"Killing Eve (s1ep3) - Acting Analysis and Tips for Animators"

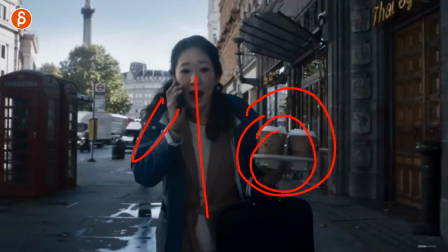asymmetry in your post which you has to hold this prop is interesting maybe
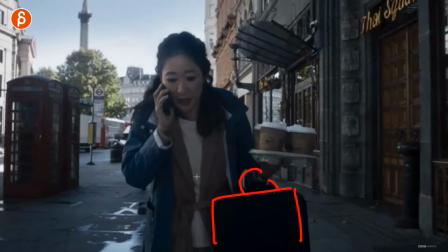interesting uh you know problematic way of holding something forcing again new acting
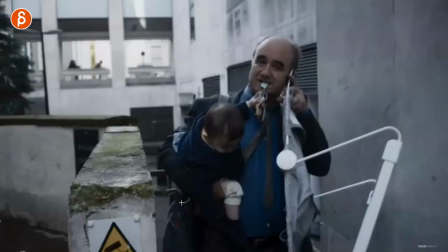choices and then this example of just the contrasting massively exaggerated
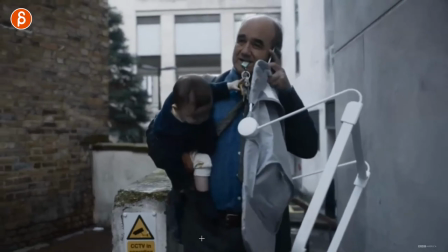version of kind of the same idea and again he could step down to something or step
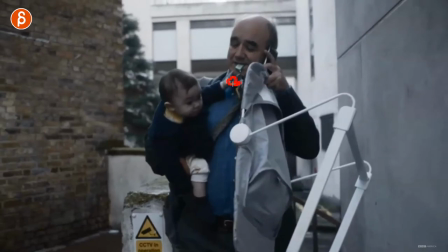up whatever but i think this is very interesting and i love this i love that little baby potentially trying to grab the keys no it's mostly the chin here
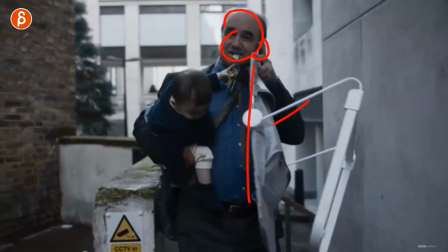but this could be so much where this is your animation you have the interesting posing and again asymmetry because of forced asymmetry because of the the props while interesting maybe you have a second character and it's a baby or it's a cat or it's again whatever you want to add there that then
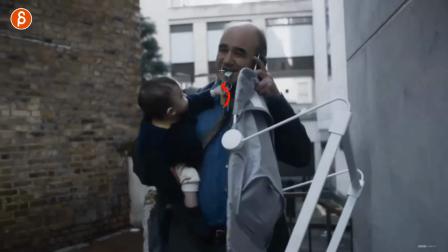interacts with this and maybe that's that adds another problem because the character has to talk and it makes it even more difficult because this
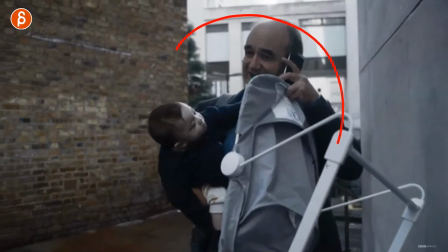is in his mouth and then the character interacts with this i mean this is just such a a source of problems and
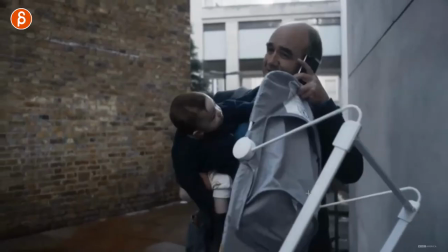interesting opportunities for your animation to deal with all kind of stuff like that just so many opportunities to do this and then going back to horror which is i mean it's
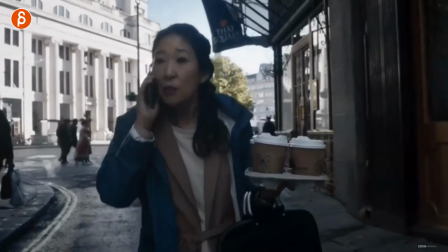it's not it's still problematic but it almost seems tame it seems tame in comparison to what he has to deal with but i thought again it's interesting
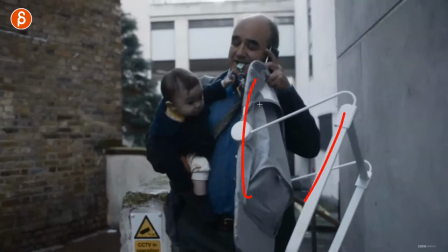springboard for ideas of oh yeah you can have a character holding something and then you have the conflict of that holding with this interacting and the environment and what do they have to deal with while doing all of this it's just absolutely fantastic next up speaking of props i thought this was interesting too and going back
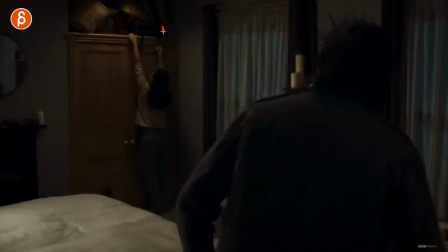into potentially forced asymmetry in your posing so it's not just a suitcase where you would almost expect the handle here maybe a backpack with straps but it's this interesting suitcase that has those i'm assuming those little straps that go inside the suitcase to to
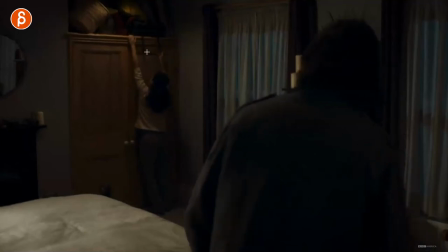put things down so they don't move around but i thought this was an interesting thing of what if this was even longer and this was going to be this long so your character has to really reach to get this maybe you reach less but now that will create this potentially in your body so again
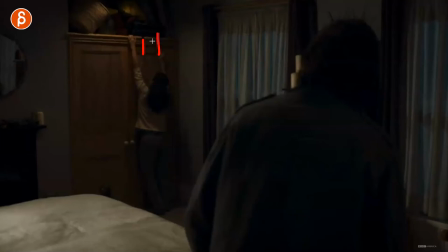forced asymmetry but also just an interesting way of interacting and dealing with something where it's not your classic it's a box or suitcase that you can hold on it's symmetrical but it's it just you got it's not stiff so you have to move it around i mean it's tricky for you probably with the with
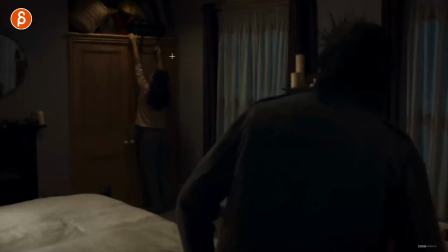the rig and the setup but it's an interesting thing of it's not just grabbing and pulling but you have a bit of wiggle room in terms of
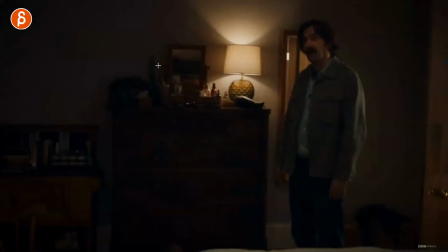again how you interact and you can see how much that arm has to move over and it can pull around there so i thought that was very interesting
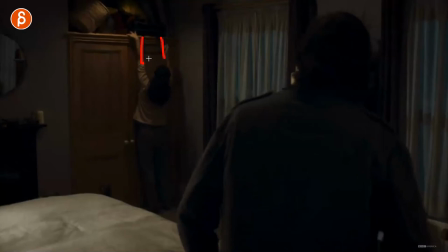tweak on the prop where maybe this is your pull assignment or like whatever seven that you have but whenever you do something like this and you have a character and you decide well i'm going to put that character into a scene with with props and your set piece and all that stuff
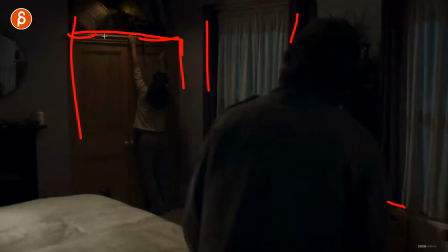and then maybe think about yeah maybe what she has to grab or he has to grab is somewhere elevated that makes it more difficult and you can have really interesting line of action just in pushing that pose more and then on top of that you add those things and maybe these are very symmetrical
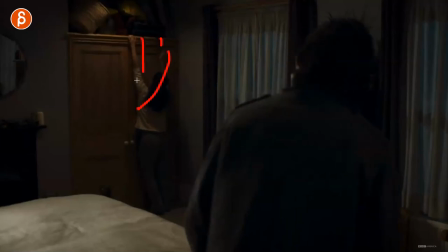but again maybe you change the height of it to again change a pose and force that into a different pose and I thought that was a very interesting setup for whatever sound that you have this could be a lip sync that you have where character feels strained where the voice is very
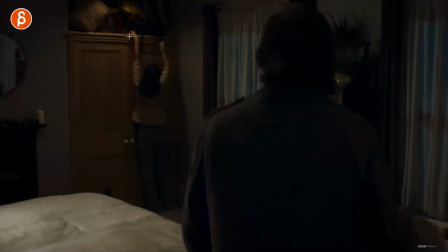strained and maybe that's why or it's no lip sync and just pantomime and that's kind of your body mechanics thing where at the end I don't
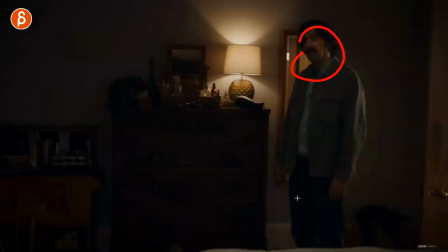know if that's in there no no she turns around and she has she has a specific reaction to him being here but again that just as a setup to me
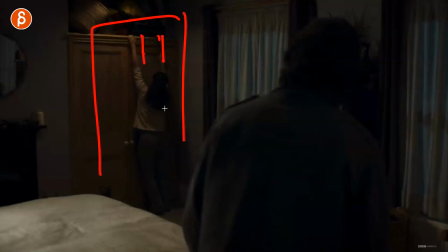is an interesting starting point or like a springboard of ideas of whoa I could do something similar for my shot there we go Killing Eve more and more ideas this is only episode three I have more to come but as always Killing Eve is a fantastic show if you haven't seen it. And if you can watch it, I highly recommend that you watch it because it's fantastic. Now, as always, as I say, if you feel that this is interesting and you want to incorporate those ideas and those kind of tweaks on ideas into your shots and you want help, I have workshops, links in the description for all that good stuff. So if you want to work with me, let me know. You can email me, you can sign up and maybe we can work together in making your shots even better. And as always, if you're still watching this, I really appreciate it.